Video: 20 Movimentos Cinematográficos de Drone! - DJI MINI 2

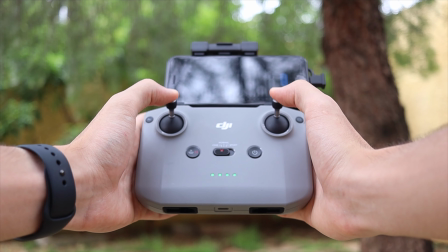10:55 No décimo sétimo movimento tem o que chamamos de foreground,
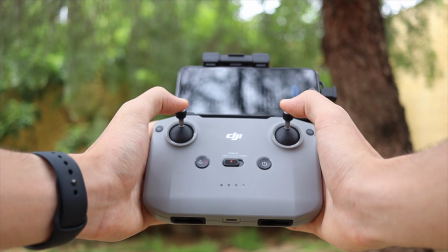10:59 que é quando escondemos um assunto principal ou o que queremos mostrar E depois de um tempo revelamos ele Isso aqui
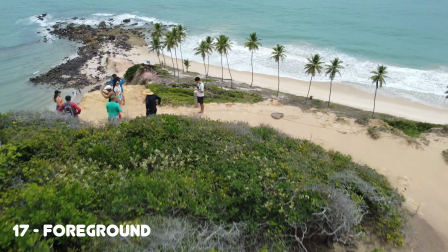11:06 você pode fazer movimentando o drone para frente Só que o segredo aqui está na composição do take E não no movimento Então você
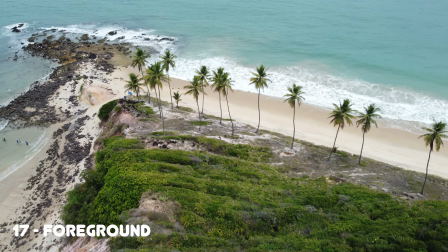11:12 vai usar o seu drone para frente Ou para cima e para frente Ou para cima e para frente e gimbal para baixo Só que o intuito aqui é
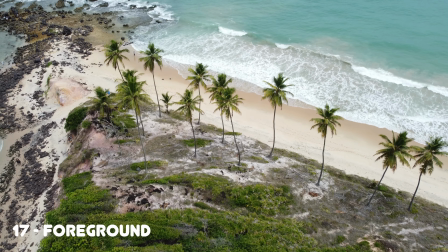11:19 mostrar alguma coisa que estava escondido antes Isso aqui dá um ar de mistério muito legal para os takes Além de,
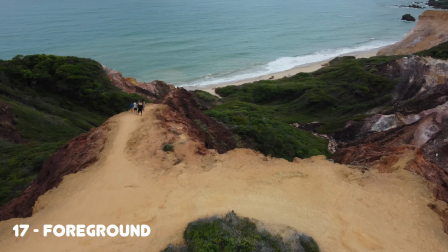11:26 claro, fazer os takes de uma forma muito mais rica em detalhes E dar aquele gostinho ali de Meu Deus, o que vai mostrar agora?
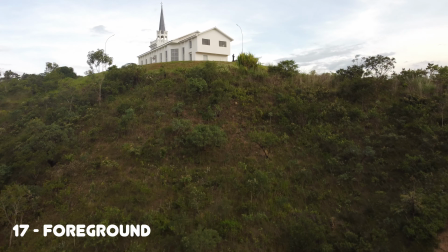11:33 E pá, vai e aparece uma imagem simplesmente incrível pra pessoa que tá assistindo Tipo essa que vocês estão vendo agora Tava só mato e depois,
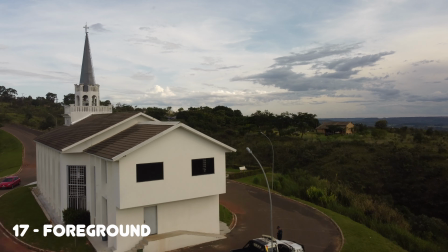11:41 pá, a catedral Isso é bastante legal pra você fazer em qualquer tipo de vídeo Não só em casamentos,
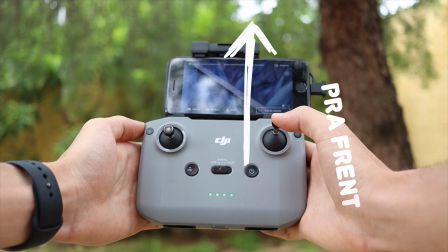11:46 mas sei lá, qualquer coisa que você vai fazer O nosso 18º movimento é usado demais em filme Todo filme que você vai ver que tem uma visão aérea,
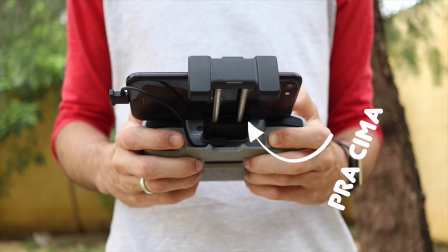11:54 seja de helicóptero Usa esse efeito, que é o efeito de você movimentar o drone pra frente Enquanto o gimbal vai subindo,
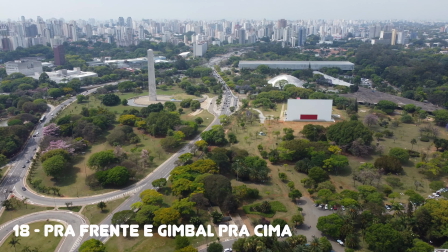12:01 mostrando a cidade principalmente Falei, com certeza você já viu um filme com essa perspectiva Tô errado?
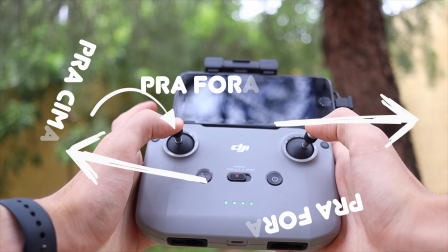12:07 Não tô O nosso 19º movimento e o 20º são os mais complexos e vão exigir mais da gente É quando a gente
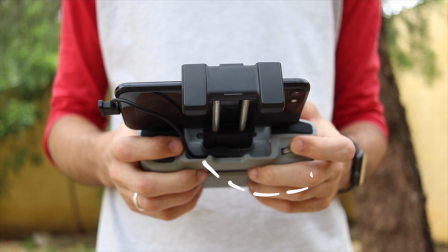12:15 vai fazer aquele movimento de órbita que a gente aprendeu Ou colocando o joystick pra dentro ou pra fora Enquanto a gente vai mexer no drone É onde a gente vai utilizar
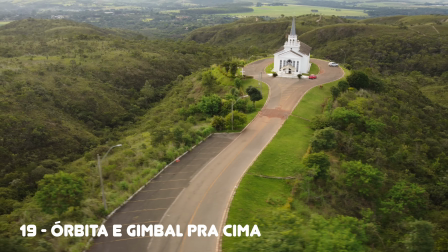12:23 todos os recursos que a gente pode no controle O resultado fica muito legal Então enquanto você faz a órbita,
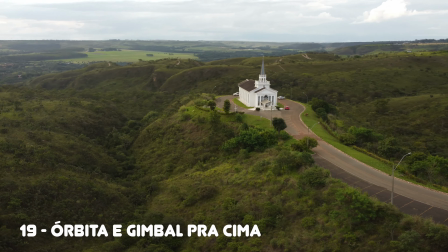12:29 você pode colocar o seu gimbal para cima E dar esse efeito muito legal aí que vocês estão vendo agora Ou
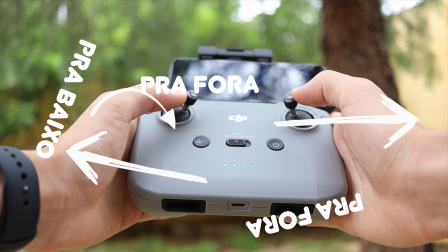12:35 vocês podem fazer o movimento de órbita enquanto o gimbal vai para baixo Então
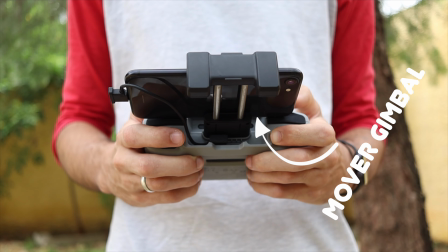12:40 vou mostrar aqui para vocês agora Então você vai estar fazendo a órbita ali no controle certinho E ao mesmo tempo que você coloca o joystick para dentro ou para fora
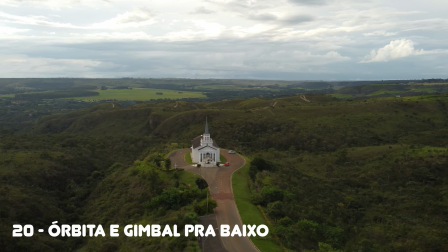12:47 O seu gimbal vai para baixo de uma forma super suave e leve O resultado fica muito legal e é esse que vocês estão vendo aí agora Vamos voltar pra lá Então é isso aí, velho Espero que você tenha gostado desse vídeo Que tenha te ajudado a abrir sua cabeça sobre esse mundo maravilhoso Que é o mundo de pilotar um drone De fazer takes maravilhosos Espero que eu tenha te ajudado de verdade A, sei lá, a desbravar aí a tua criatividade A te inspirar em alguma coisa diferente Vai ser muito legal se eu tiver feito isso Tomara que eu tenha feito E se tu é novo aqui no canal e não conhece Eu tenho um curso voltado pra fotografia de celular O que te ensina a tirar o máximo de potencial de um smartphone pra foto e vídeo Clica aqui no link na descrição Onde eu explico direitinho Você vai lá para o site, onde eu falo sobre os módulos O que você vai aprender e etc Tem também os meus presets para você editar suas fotos Com um clique apenas, vai ficar bem legal No mais é isso galera, não se esquece de me seguir No Instagram, no TikTok E eu aguardo vocês até o próximo vídeo Falows!